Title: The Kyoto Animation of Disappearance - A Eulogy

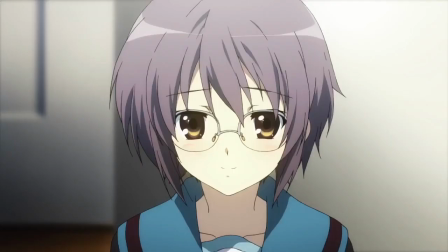20:39 Without this level of subtlety in Nagato's performance, without it being front and center on a big screen,
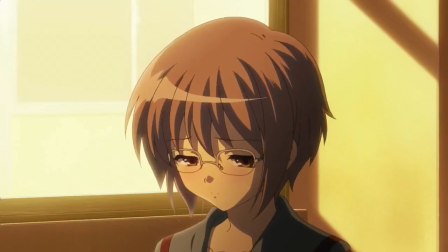20:45 being shown to the viewer and conveyed to the viewer so that they may figure out the riddle before Kion or alongside of Kion,
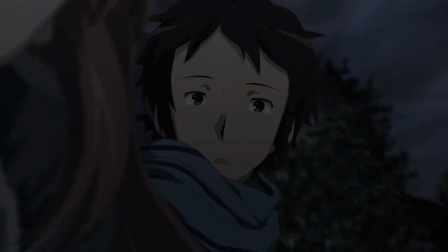20:52 then the movie would cease to operate with that layer of depth to it. They also note that Kion finding the bookmark was a large scene that they wanted to get right.
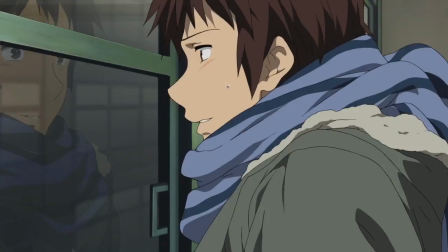21:00 And boy did they. Look at Kyon's face afterwards, the slight plush, his small grin,
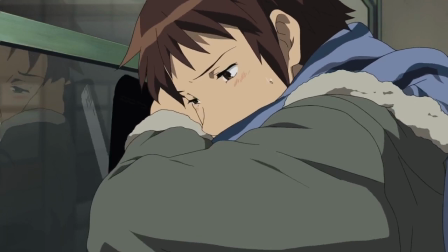21:07 his almost maniacal thousand-yard stare, his head bouncing up with hope, but his hands still shaking.
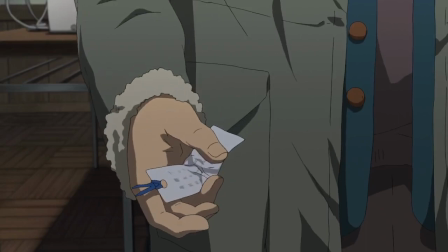21:14 I truly do think that even without the context, even without knowing what the bookmark says or what it means,
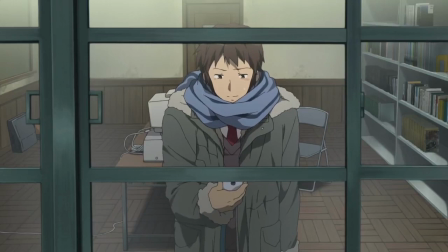21:20 a viewer would still be able to see this and understand all of the emotions that Kyon is going through.
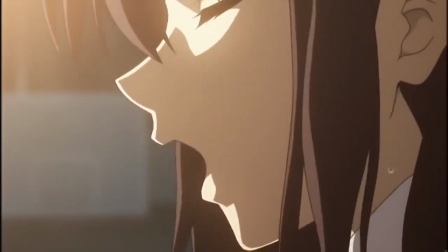21:27 And all of this, too, from the animator who true Haruhi is. She sings God knows.
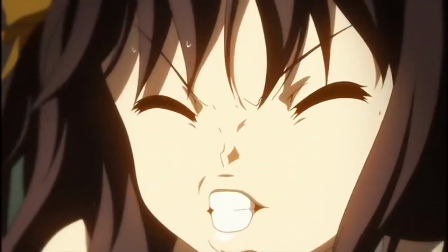21:32 So again, thank you so much, Shoko Ikeda.
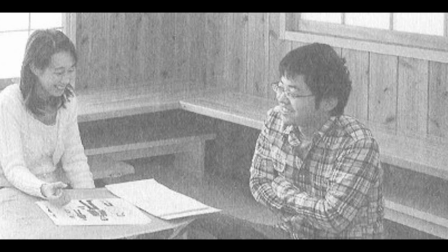21:35 Thank you so much, Futoshi Nishia, for truly understanding the disappearance of Haruhi Suzumiya, and then having the skill,
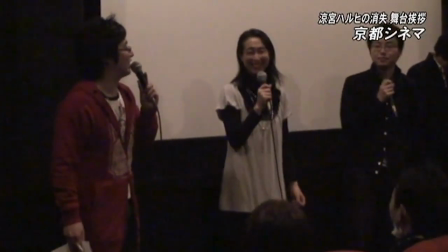21:43 the awareness, and the leadership to focus the animation onto a single defined purpose,
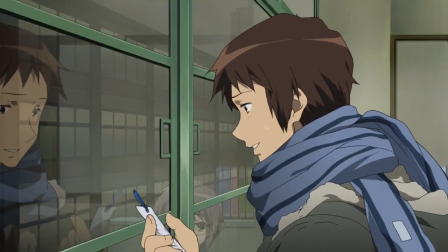21:49 so as to effectively manipulate the viewer into feeling the same emotions as the characters,
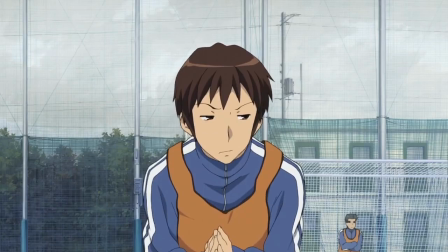21:56 and telling a story without words. Finally, I'd like to pay our respects to Yasuhiro Takemoto.
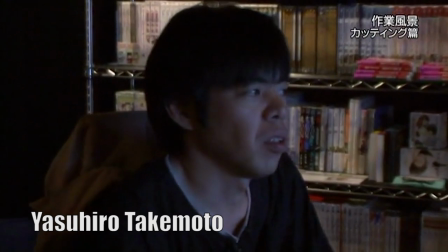22:03 In doing this research,
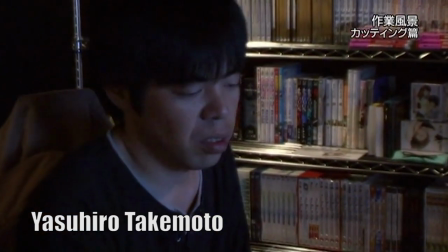22:04 part of the unusual and exemplary nature of Kyoto Animation that came out was the aspect of collaboration.
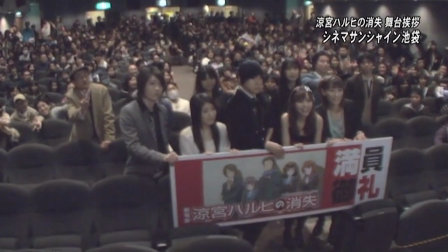22:13 It seemed like everywhere I turned, every interview I read, even in the special features DVDs,
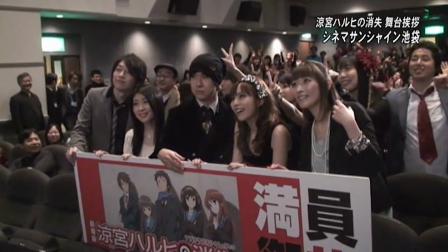22:19 the entire staff were very much on the same page, not only, you know,
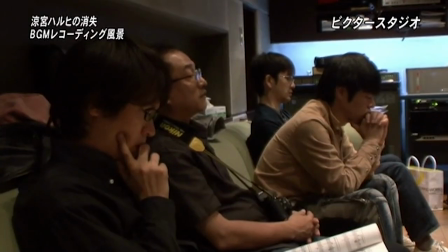22:25 production-wise, but also in understanding the material.
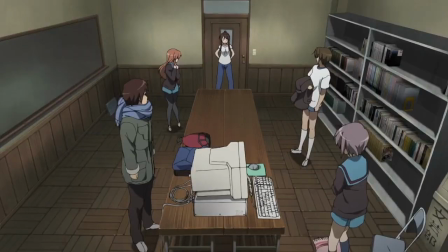22:28 I think it's rare in anything, not just animation, to see a group of people come together and have a single-minded vision that they all share.
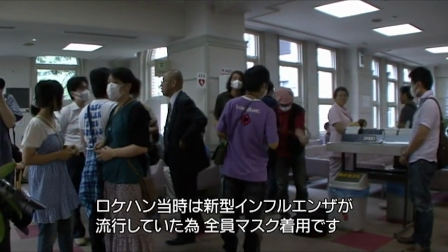22:36 And in no place did I get this more than from Takemoto and his influences on the film.
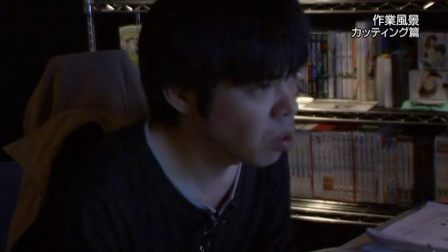22:43 At the head of the creative end of the process, there were three main influences to making disappearance of Haruhi Suzumiya,
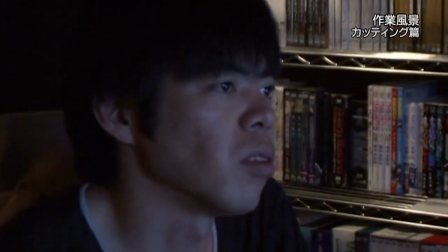22:50 and these are the people that made the storyboards for the film. The first was Noriko Takao.
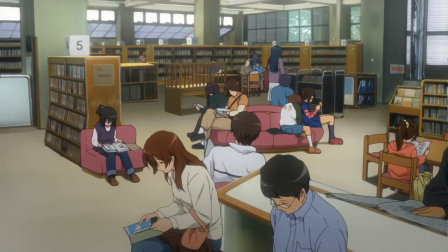22:56 I think it's very clear that she, more than anybody else,
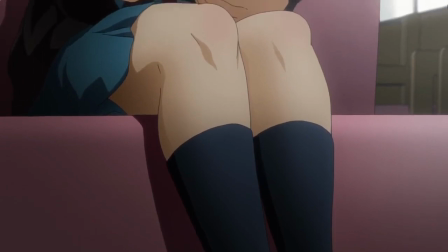22:59 understood really the themes in the original novel and what the movie was going to try to say,
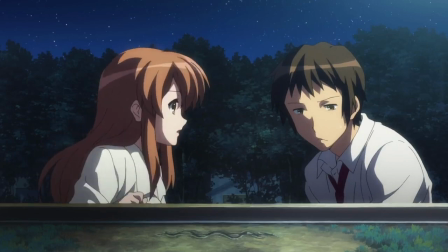23:06 how each character was a piece of this story, and in their own separate way.
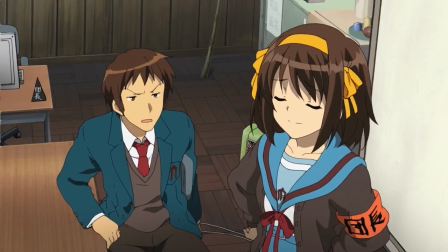23:11 Whenever she talks about things she does so very intradiegetically. I think a lot of the innate greatness of the film comes from Takawa's interpretation and vision.
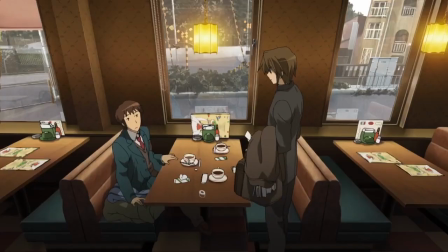23:21 The other directors even mentioned things like how she saw Yuki as a woman or
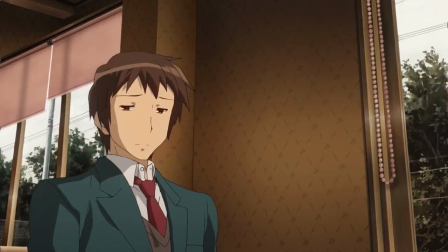23:26 how she interpreted and used Koizumi in the film,
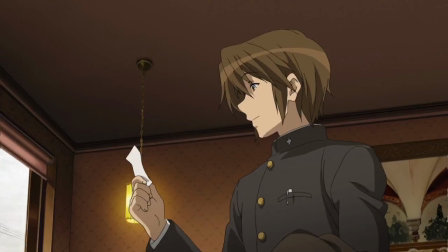23:30 all in ways that they never would have come up with themselves. She would go on to leave Kyoto Animation years later and, of course, wouldn't be at risk in the fire.
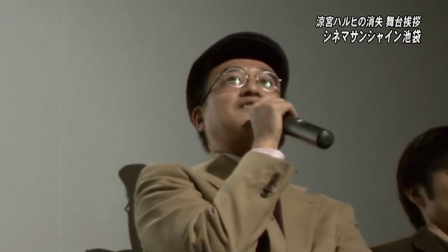23:39 The second was Tatsuya Ishihara. In both the series and the movie, he was the elder and more responsible of the creatives.
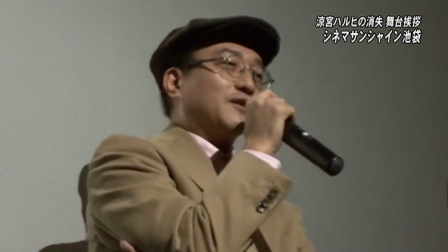23:48 He was a steady hand and a reference for everyone to go off of having directed previous works for Kyoto Animation.
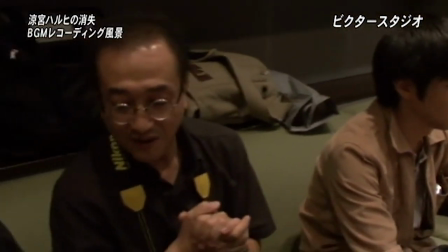23:55 He definitely understood the emotional core of the film,
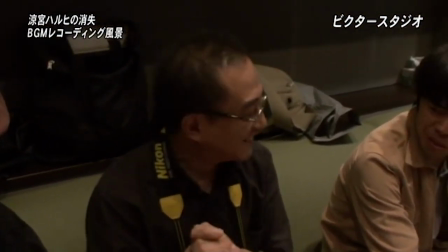23:58 but he also considers more practical concerns such as pacing or adapting certain scenes in certain ways.
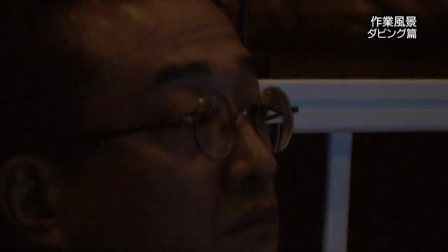24:04 He definitely had a keen eye for the viewer's experience. He often refers to the movie in extra diegetic terms,
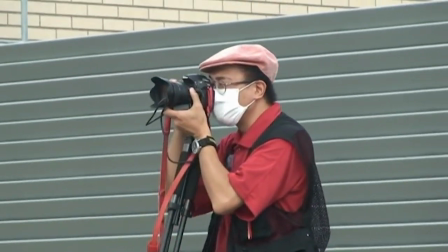24:11 and it would be pretty hard to overstate the value of stability and reliability in a production as big as this movie.
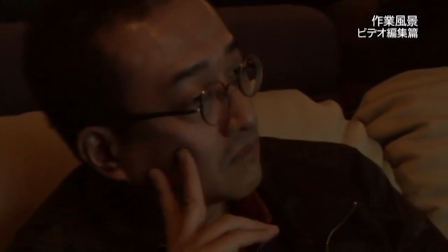24:19 But thankfully, Ishihara was not in the Kyoto Animation offices on the day of the arson attack.
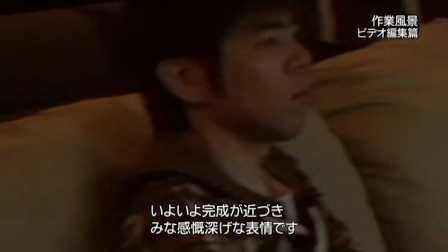24:25 Takamoto, of course, was.
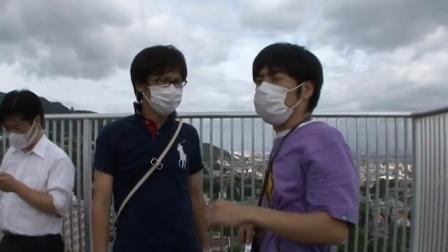24:28 It's clear reading everything that Takamoto was a people person, one of those naturally empathic people, and it's very clear that he could listen.